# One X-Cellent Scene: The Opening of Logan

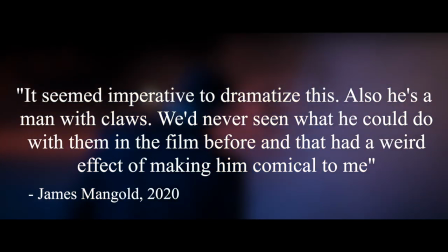(4:07)
We'd never seen what he could do with them in the film before, and that had a weird effect of making him comical to me.
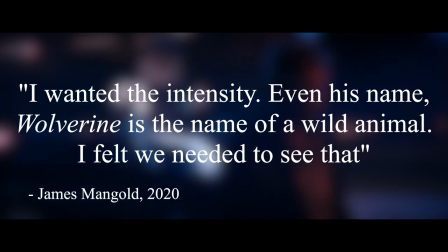(4:13)
I wanted the intensity. Even his name, Wolverine, is the name of a wild animal. I felt we needed to see that.
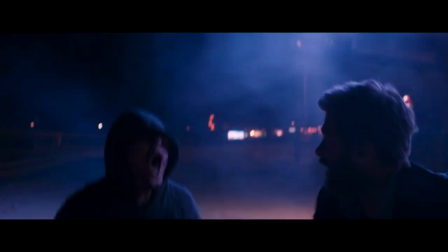(4:19)
And he's right. In his fight with the carjackers, Logan is more savage than we've seen him in other movies.
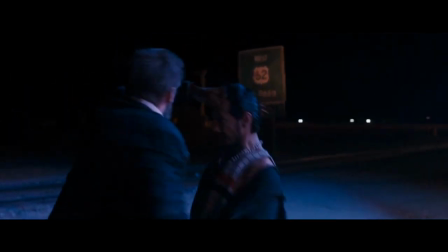(4:25)
He's cutting limbs off, and he's going right for their heads with his claws, as the handheld camera serves to intensify his rage being unleashed later on in the fight.
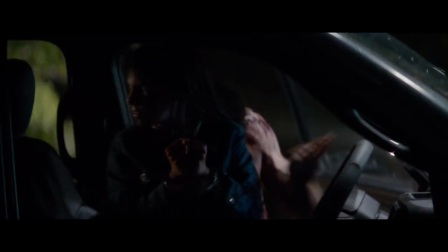(4:33)
As you can see, our opening very effectively sets a serious tone for the film, and one of my favorite aspects of the movie is how it refuses to betray this feeling.
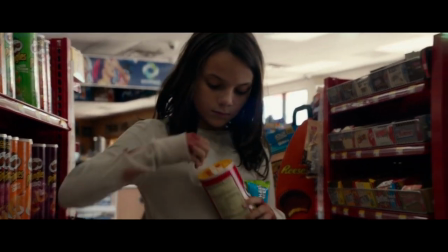(4:41)
For example, when I asked Mangled about potentially using humor to lighten up the film, he had this to say.
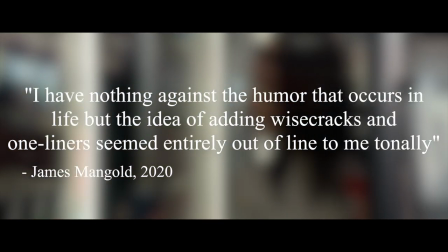(4:46)
I have nothing against the humor that occurs in life, but the idea of adding wisecracks and one-liners seemed entirely out of line to me tonally.
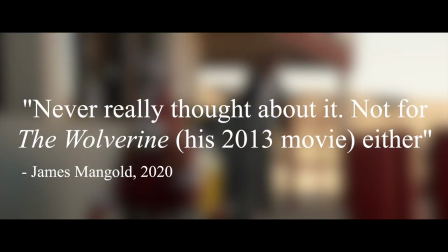(4:54)
Never really thought about it. Not for The Wolverine, his 2013 movie, either.
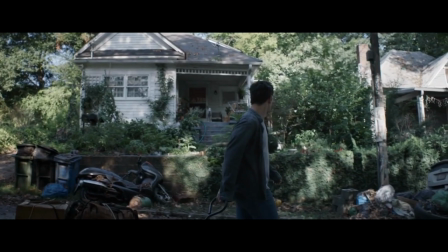(4:59)
This is the point in the video where I'm going to bring up Endgame. The movie wants to sell you on the idea that everything is extremely post-apocalyptic,
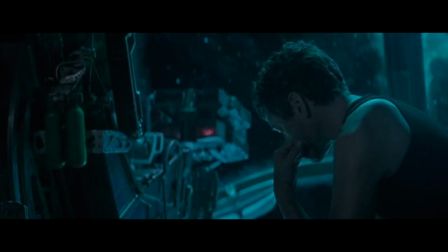(5:06)
and that this is the very last shot for our heroes to fix things, even like Logan utilizing a 23-day timeskip early on.
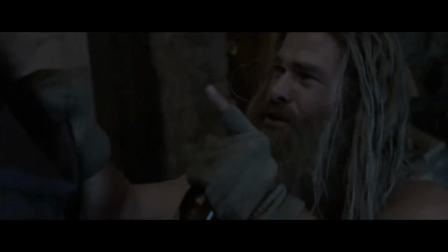(5:13)
Remember, this is supposed to be our big way of showing the audience that our heroes are different now.
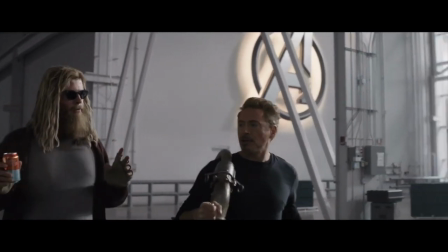(5:18)
But the thing is, they're not, and they're all still making jokes.
That's cute.
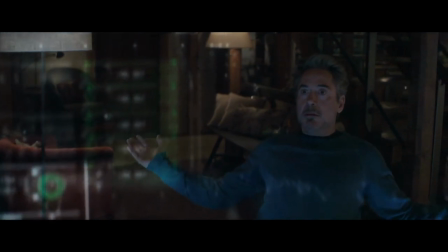(5:24) Thanos has a retirement plan.
Don't get me wrong, the jokes themselves are funny and all, but that's exactly the problem.
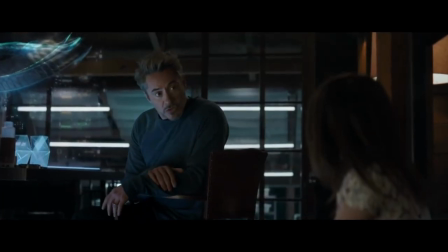(5:30)
They feel really out of place here, and it takes you out of the movie, especially on rewatches.
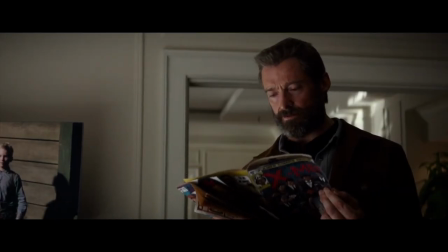(5:35)
Mangold didn't do this, and his unique approach to the superhero movie genre is what elevates Logan to another level, and that starts with this opening scene.
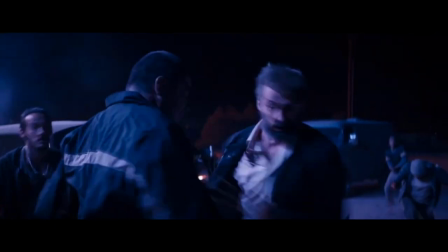(5:43)
It's a very distinct and a both literally and figuratively dark opening,
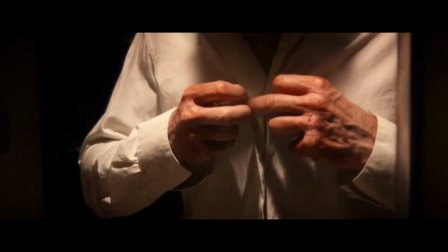(5:47)
putting forth a clear tone for the rest of the movie and setting up a protagonist before he goes on his final journey.
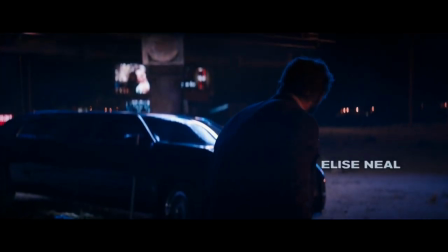(5:54)
And that's why this is One Excellent Scene.
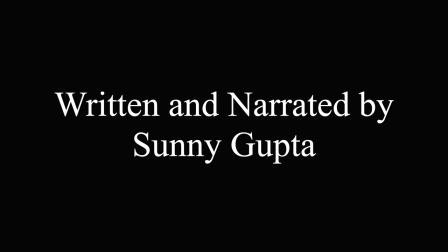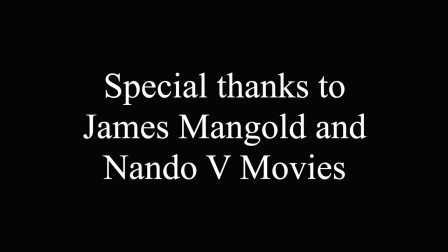If you haven't seen Logan, you definitely should watch it and let me know what you think of it in the comments down below.
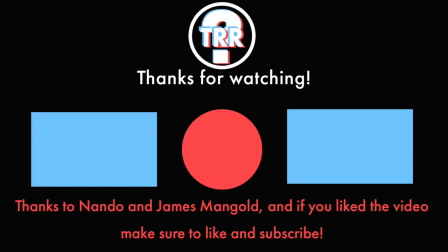(6:13)
I'll also be leaving the One Excellent Scene playlist down there if you want to check those videos out, and I totally recommend it. They're all really good. Thanks to Nano V Movies for starting this, and a huge thanks to James Mangold for agreeing to let me interview him.
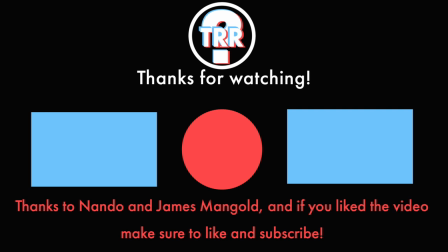(6:28)
That's seriously, again, probably the coolest thing I'll ever get to do. But that's going to be all for today. Make sure to leave a like on the video if you liked it, and if you loved it, consider subscribing. That's all. Ren Recorders. Peace out.